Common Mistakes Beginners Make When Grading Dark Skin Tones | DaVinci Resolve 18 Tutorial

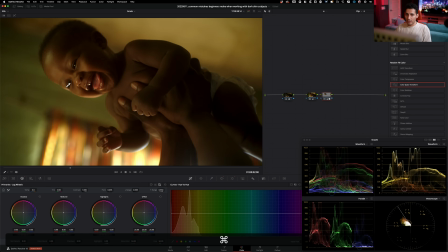And then even tracking the face, which is like has a halo effect. So let's just say turn it off and now look at the two.
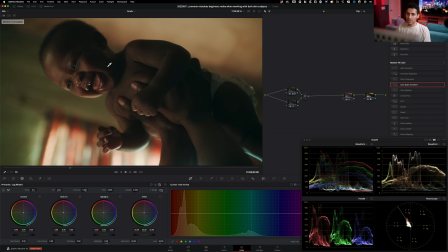And here we didn't only just create a perfect curve to bring out our little guy. We also went ahead and created a really nice look, okay?
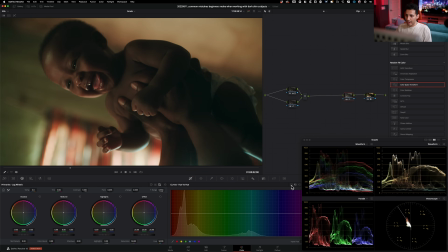One thing that I'm seeing is just looking at this, like I can go back in my curve and work it a little bit, okay? So like I can actually,
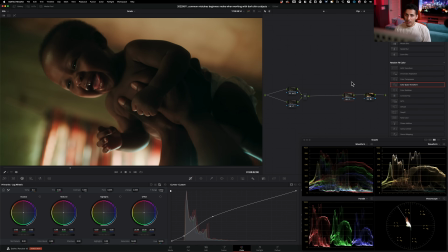do something like this. And I feel like I like what it does, right?
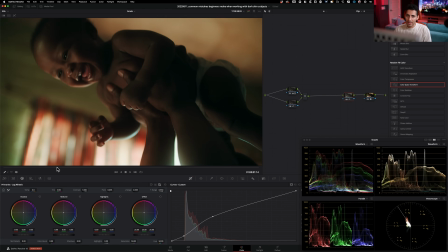Because ultimately the thing is that you just want to see the baby, the rich like tones, right?
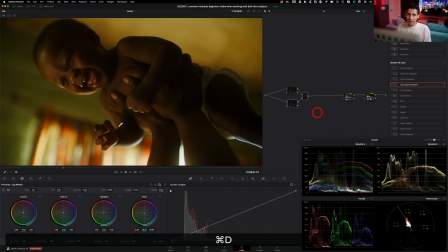The separation, the color separation that we created right here. That's really what we're focusing on right here. And then this area, you know, getting lost a little bit is not a big deal because the focus is right here.
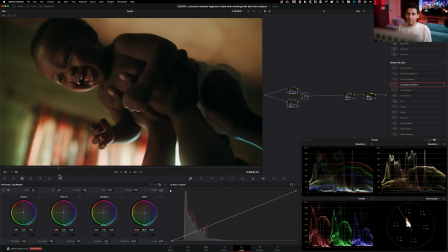Okay, so obviously it ended up taking a little bit longer because we just added an additional task,
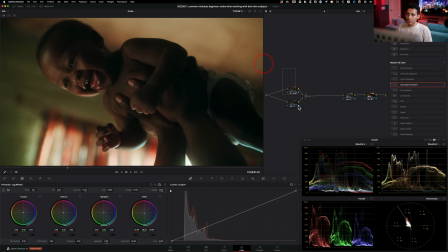but you saw how I approached this, just this part right here. A little action with your curves, just knowing exactly what you need to do, bring that up, and that really put us in the ballpark where we needed to go, and it just did the trick.
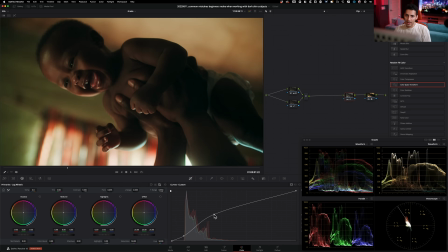I mean, we can take this right now and we can even raise it up. Like at this point, if we just want to add a little bit more, we can keep like cranking it up like this. And just look at that. So we brought up our guy even more and it does add more life to the entire image.
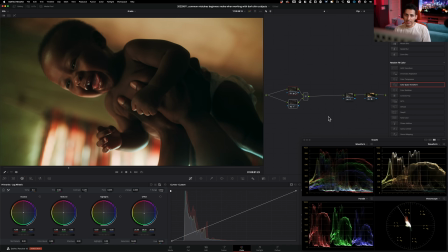So I feel like I personally like this even better. And now at this point, if you kind of want to go back and loosen up the contrast, you can, right? Like, I mean, you can just take this and you can like raise it up if you want to. Personally, I like it
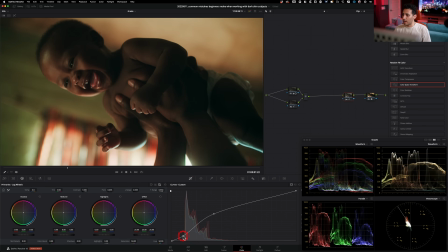where there is a little bit of like an intense contrast. Like I personally like that. I feel like it just makes everything pop and separate the colors and luminance values and everything. So for me, it really works. So this is where I would park it. All right, so let's do a quick recap.
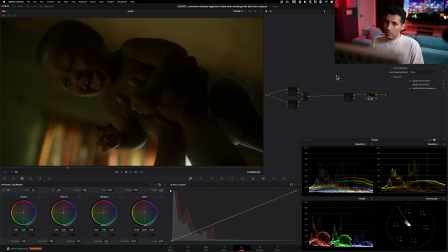Let's kill these. And this is our locked Rec 79 conversion right here.
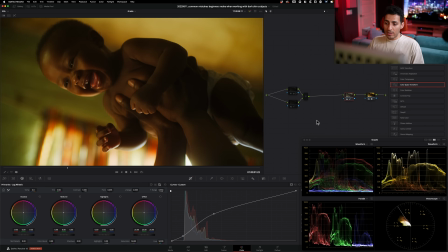Then we started with a pretty sweet curve. It's a custom curve we created for this particular shot. And then the time that we saved by just quickly dialing in our image, we went ahead and created a pretty interesting look and then
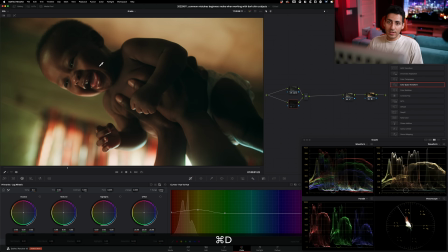countered that with our hue versus hue and brought our skin back. And if I just take this and do before and after,
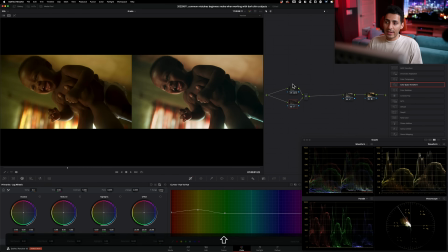another thing that we can do is we can click on the split screen and we can actually check out, like, look at these two
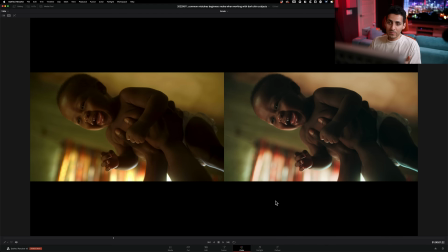versions right here. I mean, come on. So this is our beginner's version. And then this is our pro version. And just look at the difference. Like, look at these highlights right here, okay, compared to right here.
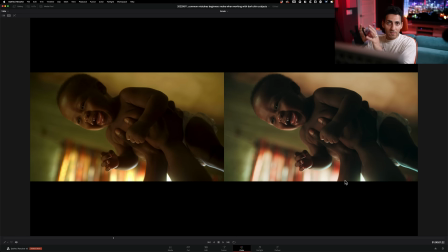It just literally feels like we are applying a film print emulation, a completely different color science. It's in a league of its own, right? And it was just created like this in front of you.
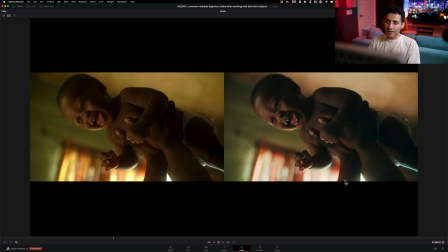And I even took some time to do trial and error, but if I just like was going in hard, it could have been created in half the time.
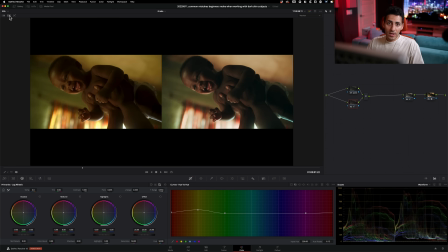So that's the power of doing things the right way, guys. And let's check out the final look in full screen.